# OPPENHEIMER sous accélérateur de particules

Et ainsi, d'une certaine façon, on peut éventuellement imaginer que le premier impact à l'origine de cette onde correspond à la théorie de la relativité générale d'Einstein, tandis que l'ondulation elle-même serait chevauchée par Oppenheimer et les autres chercheurs de sa génération en quête des champs de recherche ouverts par cette percée incroyable du savoir
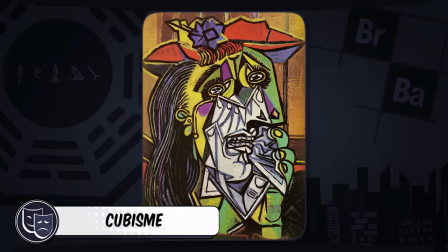(4:26)
humain. Autre clé de lecture du film, le cubisme. Très tôt, on voit Oppenheimer admirer un portrait cubique que je suppose être de Picasso sans pouvoir l'affirmer avec certitude.
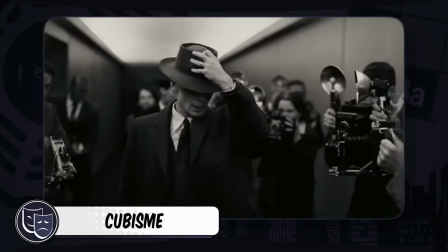(4:36)
Ce qui est pertinent ici pour comprendre ce que Nolan nous indique avec cette scène concernant son approche du portrait biographique,
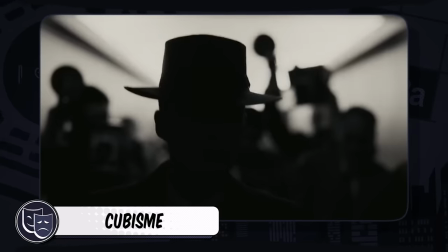(4:43)
c'est de savoir que le cubisme multiplie les angles de vision du sujet représenté. On peut aussi considérer le cubisme comme précurseur de l'abstraction et d'une forme de subjectivité, élément qu'on retrouve nettement tout au long du film.
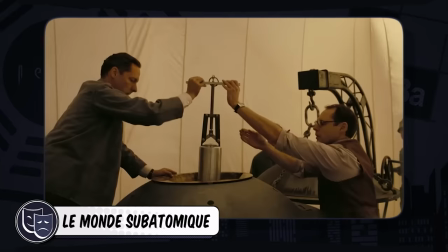(4:58)
J'ai beaucoup apprécié une autre façon qu'a choisi le réalisateur pour représenter
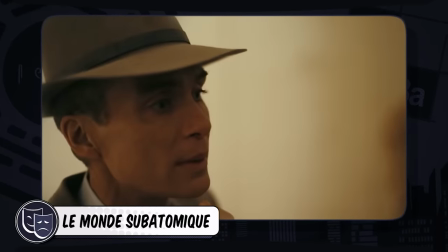(5:03)
le génie d'Oppenheimer et sa capacité à voir le monde qui nous entoure,
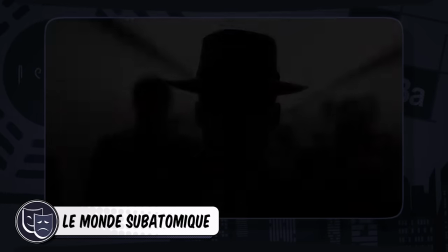(5:08)
mais à le voir différemment de vous et moi. Il s'agit de plongées sensorielles, visuelles et sonores, dans le monde atomique voire subatomique.
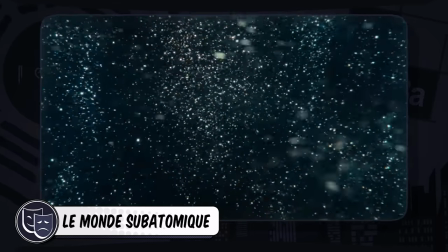(5:17)
Ces évocations surgissent de manière intempestive dans la première demi-heure du film environ pour exprimer un cerveau trop brillant pour rester pleinement au repos
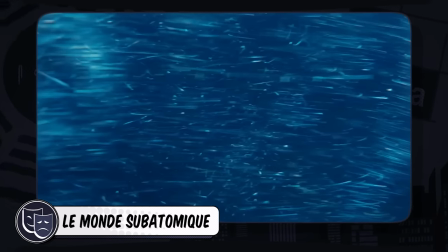(5:25)
et pour souligner ce lien intuitif et presque inexplicable entre l'intelligence de cet homme et la structure de la matière.
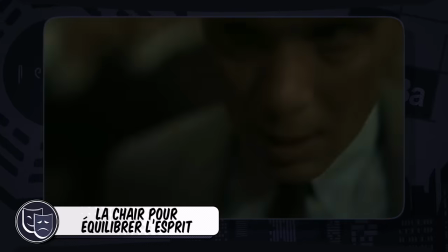(5:33)
Quant à la grandiloquence éventuelle qu'on pourrait voir dans cette représentation, elle sera désamorcée plus tard par une réplique d'une maîtresse d'Oppenheimer,
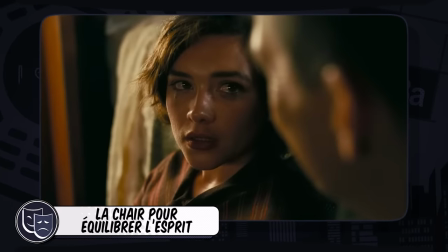(5:42)
Jean Tatlock, incarnée avec incandescence par Florence Pugh, qu'on regrette d'ailleurs de ne pas voir davantage, même si on peut aussi au passage douter du caractère vraiment indispensable de certains choix de nudité de la part du réalisateur. En résumé, le personnage souligne qu'à l'époque de sa jeunesse troublée, Oppenheimer aurait bien eu besoin de tirer un coup, ce qu'il reconnaît de bonne grâce.
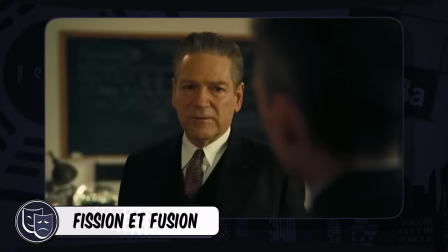(6:06)
Dernier point sur la façon dont Nolan a utilisé la physique atomique pour structurer son film,
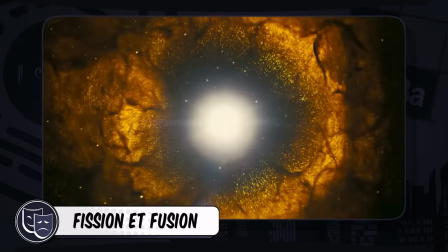(6:10)
l'affichage des mots fission et fusion qui viennent souligner que la vie à taille humaine serait elle aussi dictée par des mouvements élémentaires de séparation et de combinaison.
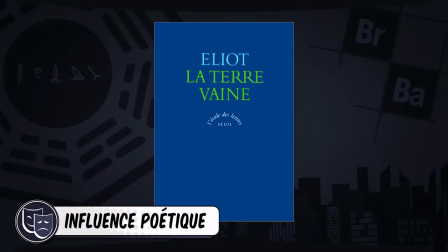(6:20)
J'évoquais aussi la poésie comme source d'inspiration pour Nolan, et là encore, le réalisateur nous offre la clé de compréhension en mettant un exemplaire de la Terre vaine du poète T.S. Eliot entre les mains de son personnage principal.
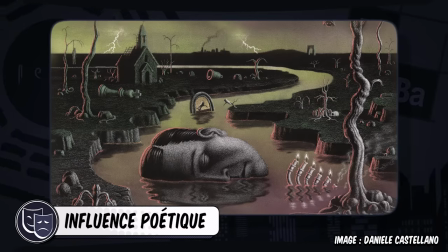(6:34)
The Wasteland en VO, ce poème d'un genre nouveau, mêle imagerie et symbolisme et se caractérise par de brusques changements de lieu, de temps et de narration. Ce poème se termine par le mot P en sanskrit répété trois fois, Shanti, Shanti, Shanti. Or, on sait qu'Oppenheimer avait appris le sanskrit parmi bien d'autres langues, et le film reprend l'idée selon laquelle il aurait dit,
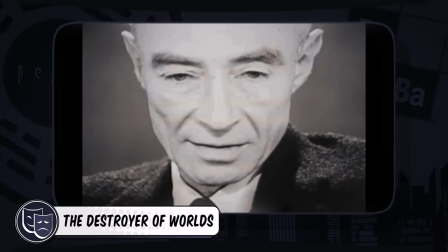(6:56)
en découvrant la première explosion atomique, « No, I am become death, the destroyer of worlds »,
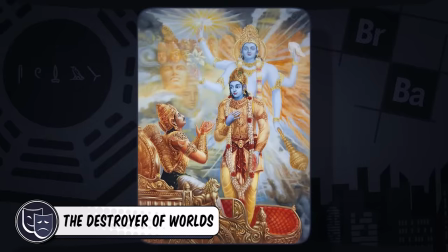(7:02)
une phrase issue de la partie centrale du Mahabharata, le texte fondateur de l'hindouisme, en très résumé. Pour capter et exprimer tous ces choix de structure, Nolan mise bien sûr sur la pellicule du 65 mm IMAX et grand format.
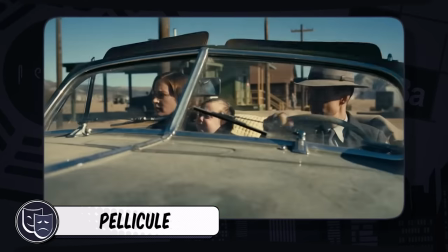(7:14)
Ce choix va notamment magnifier les visages, les regards, sachant qu'on tient ici le film le plus introspectif du réalisateur qui peut compter sur une distribution absolument folle.
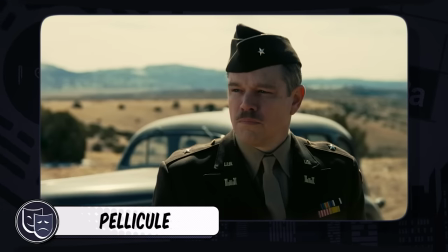(7:23)
Alors je sais, souvent on exagère dans les qualificatifs, mais on a vraiment ici une pléiade d'actrices et d'acteurs étourdissant de talent.
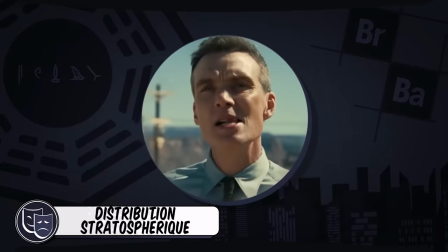(7:31)
Parmi les performances les plus éclatantes, on trouve bien sûr Cillian Murphy à leur tête dans le rôle-titre, sachant que personne ne pouvait douter de lui au vu de sa carrière, ce qui n'enlève rien à sa performance,
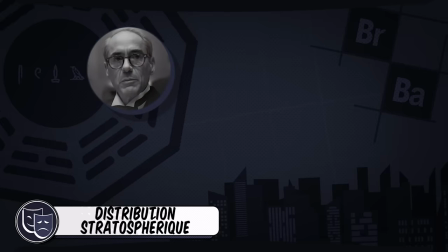(7:42)
bien au contraire. Et on a aussi Robert Downey Jr., magnifique en Lewis Strauss, Matt Damon aussi dans le rôle du militaire Leslie Groves,
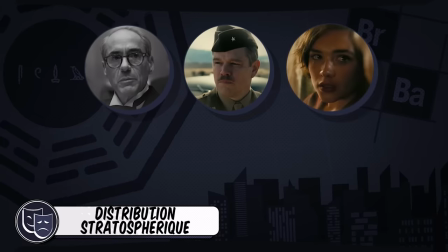(7:50)
Florence Pugh que j'ai déjà évoqué, Emily Blunt dans le rôle délicat de l'épouse,
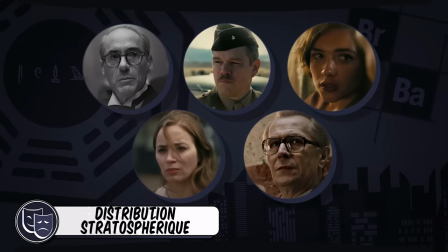(7:55)
ou encore Gary Oldman pour une apparition aussi courte que convaincante en président Truman.